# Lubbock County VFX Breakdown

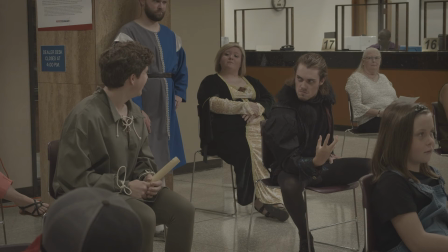(16:34)
And the idea from the beginning was to have Kobe, who is our evil prince wizard here, summoning fire out of boredom, and he doesn't like to be disturbed.
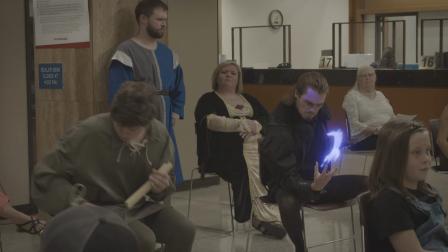(16:48)
And so this was the raw shot, and we turn that off and we get the fire effects kind of on his face.
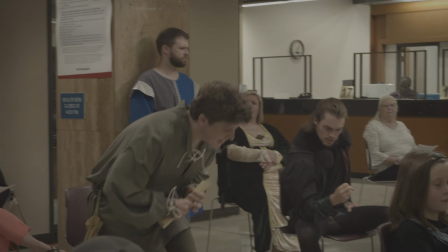(16:56)
You get the glowing there. See him summon the fire and it makes his face glow.
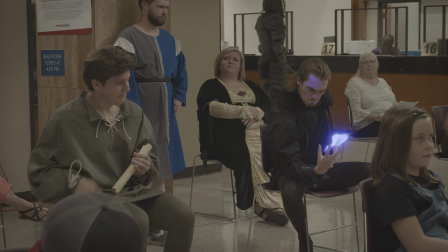(17:03)
And then from there we added the paladin in, which he's in the background arguing about his registration. A lot of people don't know this, but he let his registration lapse,
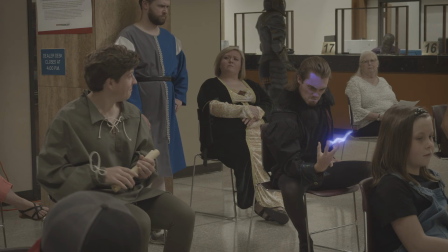(17:17)
and they're telling him that he needs to get new insurance on his horse
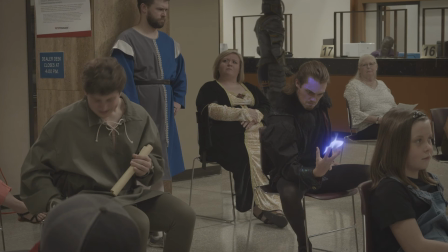(17:24)
before he can joust again, and he's not very happy about that. But he,
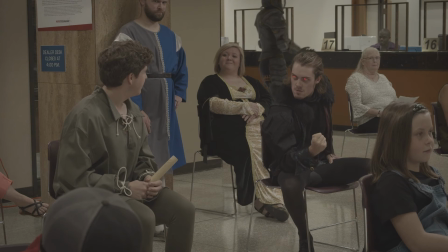(17:30)
but used the After Effects RotoBrush 2.0 again to get that, and all of this again was composited with Super Comp. Any shot through here that has any extra elements layered in, that was done 100% using Super Comp.
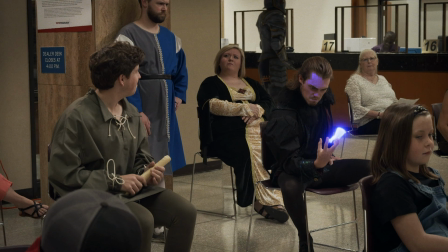(17:49)
And we have our color balance, which just kind of unifies things and adds a little bit of a vignette.
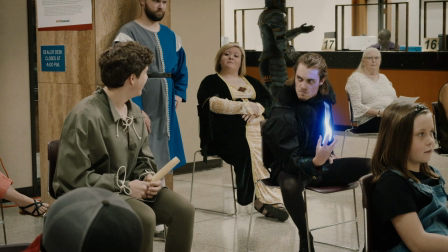(17:55)
And then we have our final. And oh yes, we can't forget the glowing eyes. That was also something that came over from, it was a free set from Red Giant around Halloween of last year,
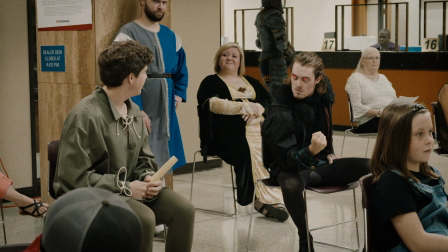(18:11)
maybe 2019, but wanted his eyes to glow in anger, so we were able to do that.
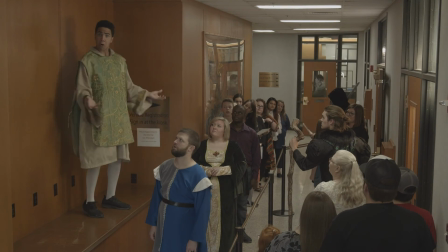(18:19)
And so now let's jump on over. This was our shot of Amicus exiting, and our orator, that's the word I'm looking for, he was setting this up for the other things that people would rather be doing.
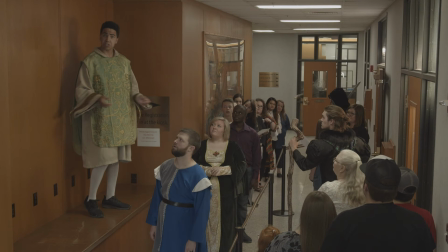(18:39)
So if we see here, just this shot of everybody almost dying from boredom, but that was the raw shot, and we go in and the paladin was added.
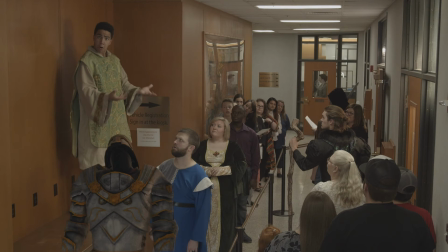(18:54)
And one of the things that I haven't mentioned about Super Comp, which is super dope, is they have a color matching feature now that you can not only match a foreground element to the background colors,
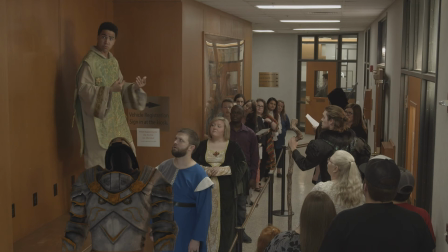(19:10)
but you can also set it to the color space of the camera you were shooting in. So we shot all of this on Blackmagic Pocket 4K and 6K cameras. And I also need to give a shout out to Josh Dansby, aka Shut Up Dansby, aka SpongeBob Dance Pants.
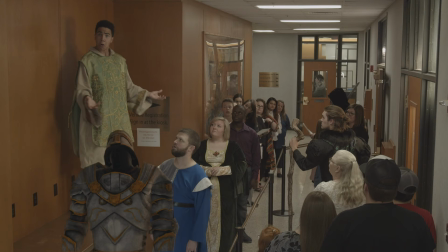(19:29)
He provided us with a 3D camera, or a 360 camera, pardon me. And so anytime the paladin was in the shot, interior-wise, we were actually able to get 360 photos so that the paladin is actually
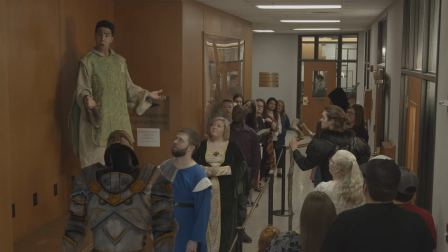(19:48)
reflecting the environment that he's in, and we couldn't have done that without the old Dansby pants.
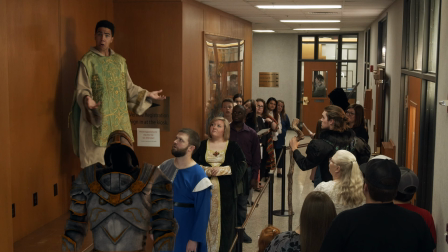(19:54)
And so we got that. We have our color balance here. And then this next one, I did this on every shot, but this one was the most noticeable.
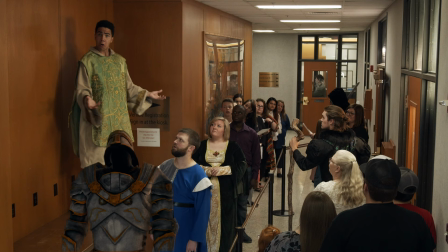(20:11)
Basically, I wanted to knock down the ceiling a little bit as far as the lights go.
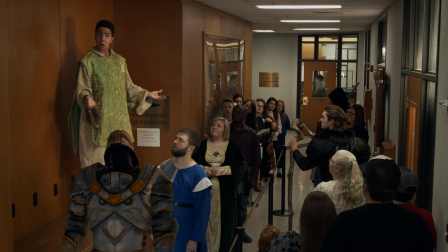(20:17)
So I did add a bit of a vignette to kind of highlight our orator here and also highlight Amicus leaving in the background.
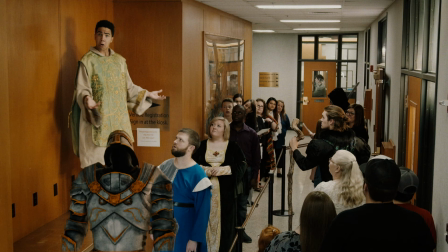(20:25)
And then again, our final color with film, red giant film.
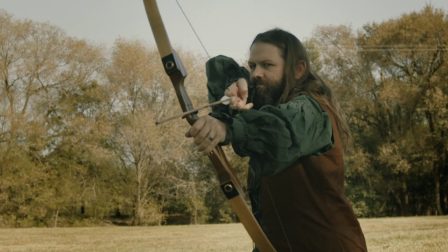(20:31)
Then we get into our other things. This was all practical.
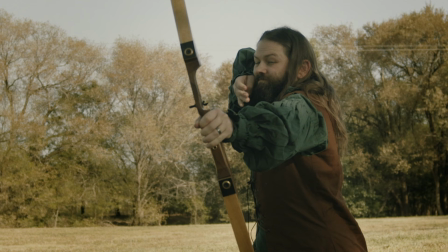(20:35)
That's a real bow, that's a real arrow, that's a real me, and all of my acting prowess.